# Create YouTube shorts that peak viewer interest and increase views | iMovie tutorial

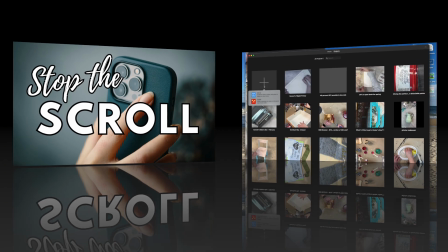(0:00)
Let's edit a short in 10 minutes. Create new. We're going to create a movie.
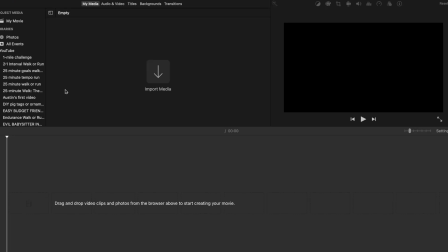(0:05)
Now, one thing you will learn is that when you are trying to make a short in iMovie, you do have to be a little bit more creative.
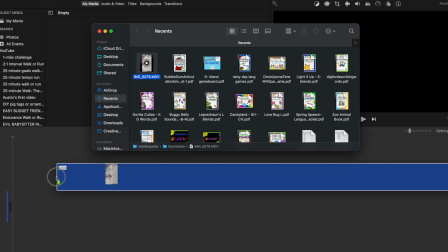(0:12)
I need to go to the recording that I have created on my phone.
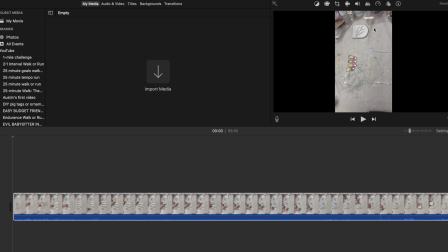(0:18)
And at this time, it is like this. We are going to pretend that our screen is on its side. So it's kind of like rotating 90 degrees to the right. That's how we'll create our short.
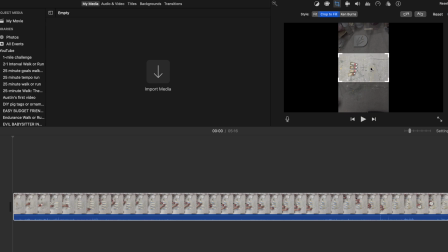(0:33)
That's what I've done in iMovie. It's what's made it a little easier for me. My focus will be on these.
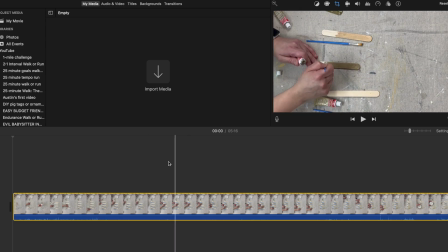(0:39)
And I did use some audio when I was filming. Let's hear it. So that's where I want my video to start. I don't want all that excess. You are doing a short.
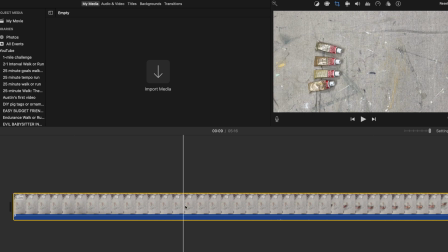(0:59)
Shorts have to be quick. They have to grab your attention very quickly. So all of this needs to go away.
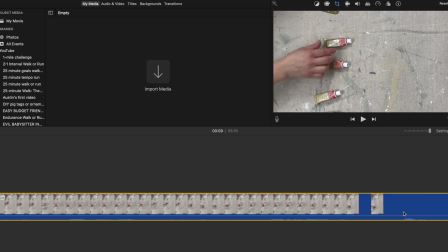(1:05)
We are going to find where the first talking point is. Let me see.
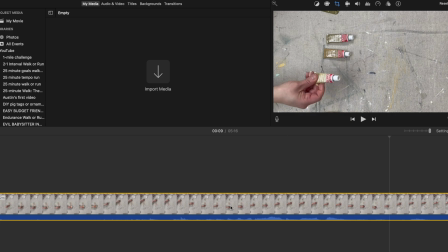(1:11)
I'm going to have to probably turn this up a little bit to see where it starts. So as you can see, I grabbed here and just went up to do that. You can also go ahead and detach audio, which is Command Option and B,
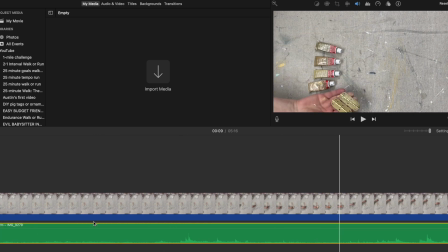(1:25)
and that detaches your audio so you have a better idea of where everything is. Let's do a little test. That's where we want to be.
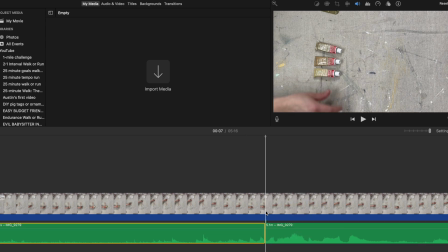(1:40)
We are going to split the clip, both the audio as well as the top portion. Delete that. We're starting here. Do a little test. Okay.
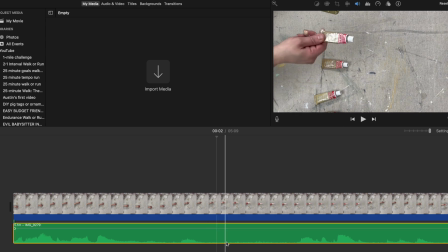(1:57)
Now I need to make, you see how there's like all this open space here? We need to cut all that out. We don't have enough time. Nobody has enough time. They're going to swipe away. Let's clip it out.
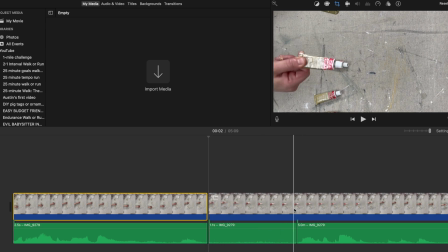(2:13)
And clip up at the top. Ideally, I probably wouldn't have broken these two, detached the audio, but it's okay for right now.
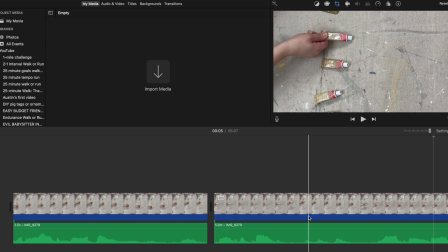(2:26) Antique gold, European gold.
So even from antique gold to European gold, there's space there that you could cut away. It also, again, creates visual interest.
Gold.
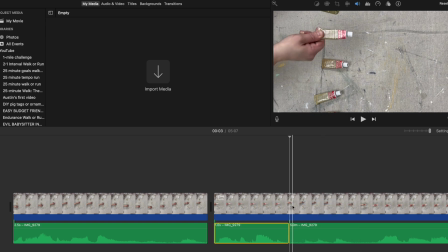(2:39)
So I would probably go here, split, and split, split,
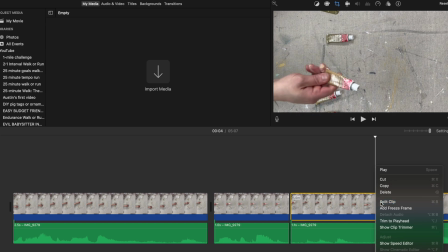(2:48)
and split. Command B, or you just double tap.
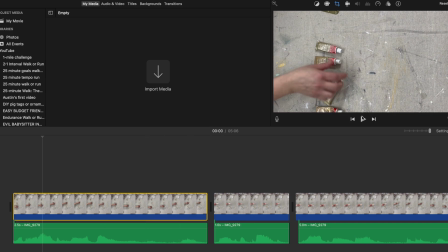(2:54)
I just happen to be very used to double tapping. Starting at the beginning, let's go.
Antique gold.
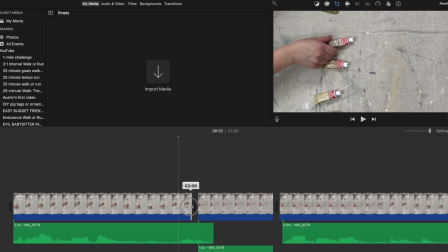(3:00)
We're going to need to cut some of this. I'm going to back it up this way. I know it looks weird right now because there was one over the other.
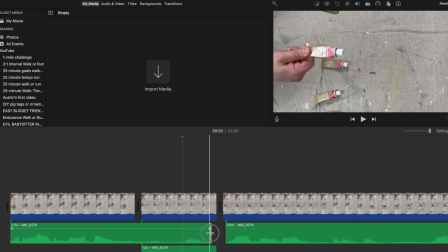(3:07)
Be careful of this because that means you have two audios happening at the same time. And now it's fixed. Do a little test.
Antique gold, European gold.
Now we got to do the other two.
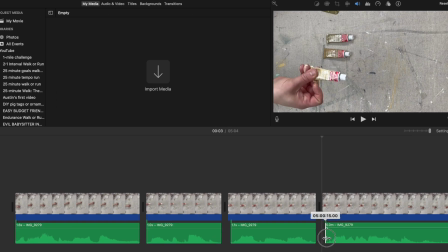(3:19)
I'm cutting away. When you're down here, you can actually see where the talking comes in by how the rises and falls here are. I'm sure you guys might know that. I just figured I'd say it. Do a little test.
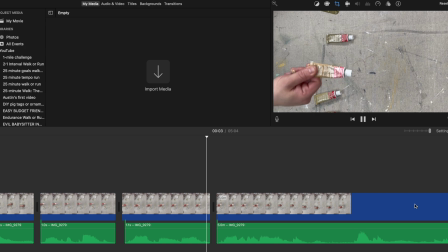(3:32) Antique gold, European gold, Grecian gold, gold leaf.
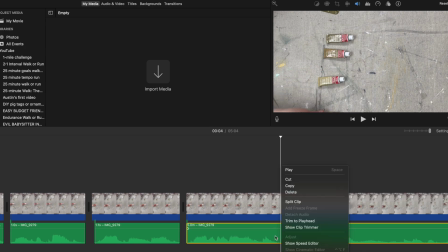(3:37)
All right, so cut this away. I typically like to make my shorts pretty short. I know now they have them available for up to 3 minutes. I think if you are doing like a talking head video or something that can grab attention, that would be great.
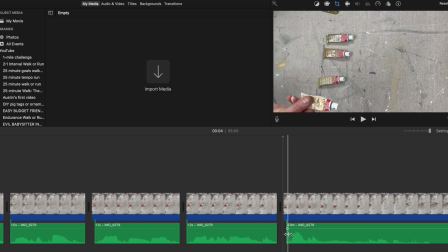(3:51)
This is obviously going to be a quick short. I like these ones to just have some quick, catchy things that people notice, and then they might click on the video that's related, or even just click on your channel to see what else you have.
Gold, gold leaf.